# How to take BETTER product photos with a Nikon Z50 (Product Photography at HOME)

So in this video, guys, I'm gonna show you how you do product photography, videography, photos, if you have no experience at all, and I'm gonna show you exactly how you do that. All you need is preferably one softbox, two, or a ring light, and let's get straight into this video. So if you're wondering, this video, yes, is purposely set up so y'all can see what I'm working with. So just like in anything, I have a fun little segue story, is that a couple months and years ago, I applied for a digital marketing video ad position, which required me to have experience in shooting product videos and photography. But I was like, oh no, I don't have experience. So just like you guys, I went on the YouTubes, did my research, watched a couple tutorials, and then I applied for the position. And the thing about this position is that it had a test application where I had to make a test fake video ad for them, even though I've never shot product videos or photography before. So I'm going to show you exactly how and what I use as my own foundations. And if you're wondering, yes, I got the gig. So just like portraits,
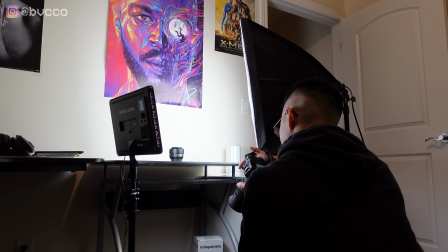[1:26]
product photography is great because the subject does not move and all you need to do is control the lighting environment.
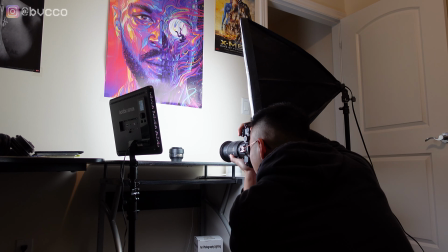[1:34]
So right now I have this key light, which is my ring light right here, right? And if I turn this off, it would be completely dark, right? And I'm not gonna do that.
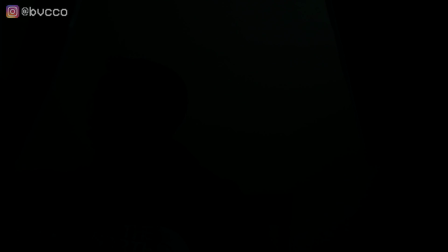[1:44]
Actually, I will. Might as well, you know? And this is what it would look like if I just relied on a ceiling light, which is horrendous, right?
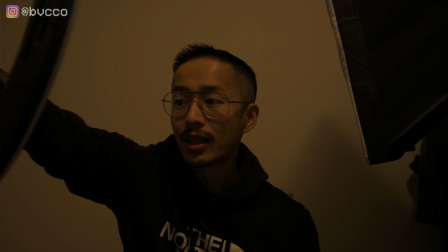[1:53]
So let's see, I have a ring light. And it's not pointing at me. One of the biggest mistakes that a lot of beginners make is they put the ring light right in front of them, right? You always want to put it at an angle to the side so it creates less of a harsh shadow. And I'm going to turn off this ceiling light so there's less of that yellow light that I have above. Next, what I'm going to do is I'm going to have a fill light. That fill light is essentially reacting or being used as a reflector.
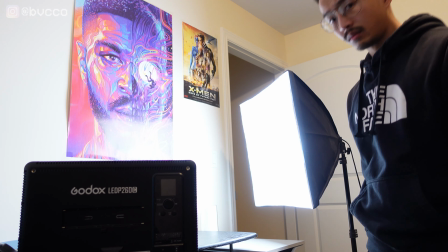[2:25]
You can also have a reflector here. It's just to balance out this harsh shadow that this light is making.
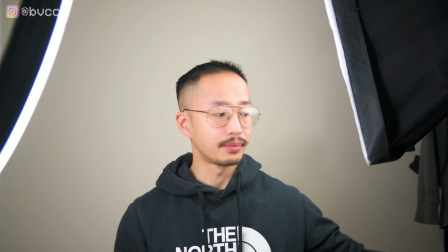[2:30]
So as you can see now, turn that on, point this towards me.
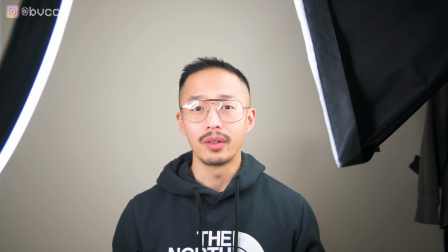[2:37]
And the before and after from no lights to this is pretty significant.
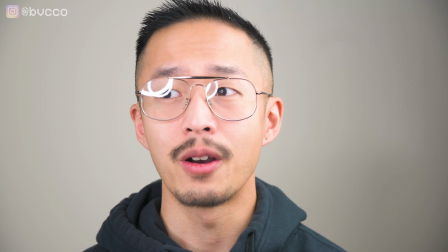[2:42]
Now all I got to do is I just got to zoom in. And now this is more properly lit the textbook way.
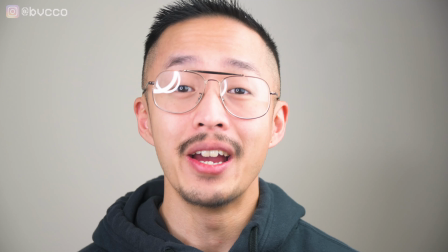[2:49]
And it's the same thing to think of yourself as a product. You have a key light, which is the main source of light, which is the ring light right here.
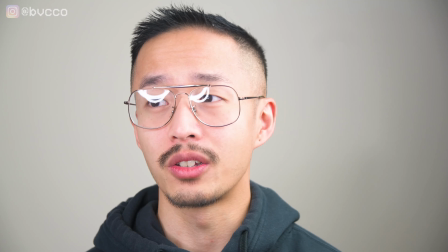[2:59]
And then this is the softbox light, just so it balances out that harsh shadow and it gives myself
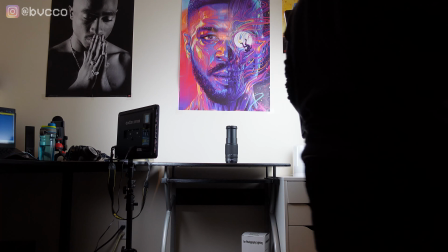[3:06]
or the product or the person more of a well lit.
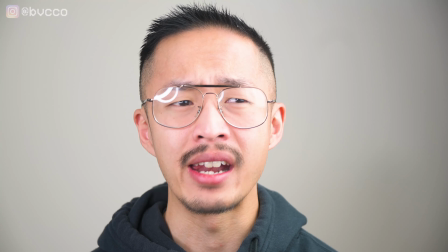[3:11]
But some people might argue and be like, hey, that's too bland. It is very just, you know, there's no dynamic to this.
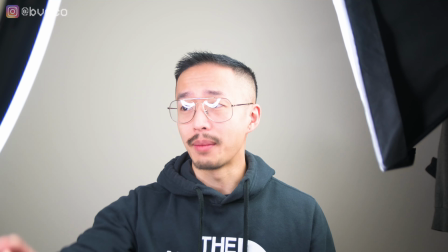[3:19]
So what you can do with these types of setups is the same thing applies.
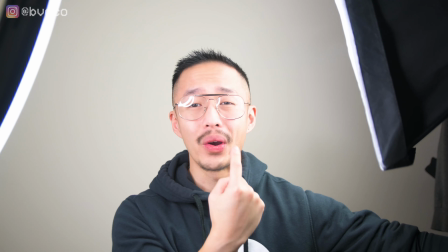[3:26]
What I can do is instead of having this softbox right here point at my face, what if I just turn off to the back?
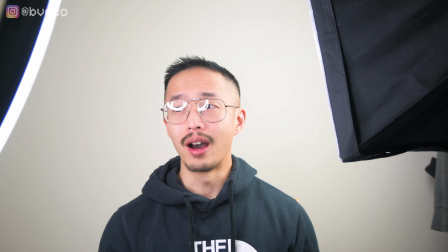[3:35]
So it creates more of this fill light.
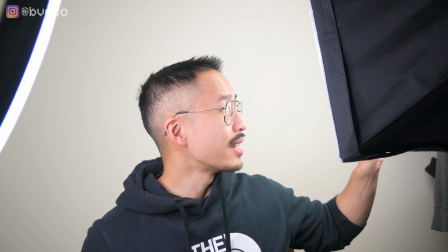[3:38]
And because the wall is white, what's happening is that the light is bouncing off the wall and bouncing back to the camera.
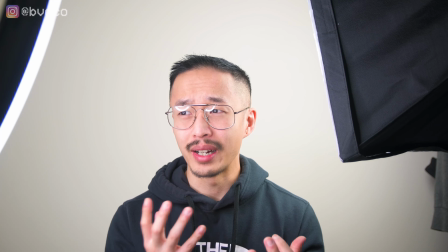[3:46]
So it looks a little bit more, you see more of this depth, right? And then what if I just move up a little bit, right?
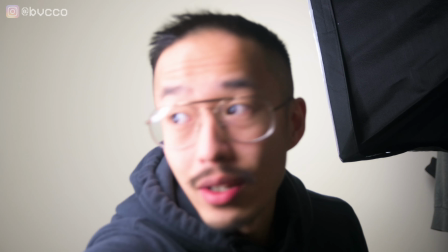[3:54]
Shift this over. Now I zoom in and it gives me of
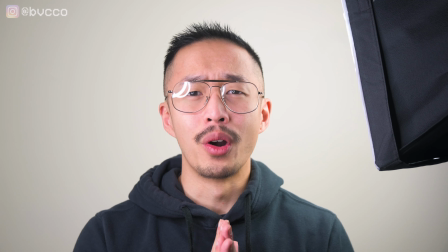[4:00]
my own video a little bit more of depth, this 3D effect.
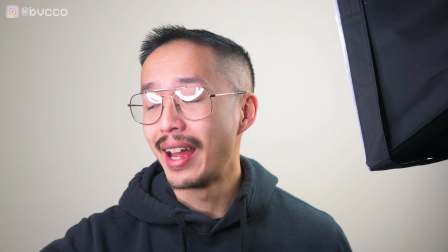[4:06]
So what this is you have a backlight as well as using this as a key light.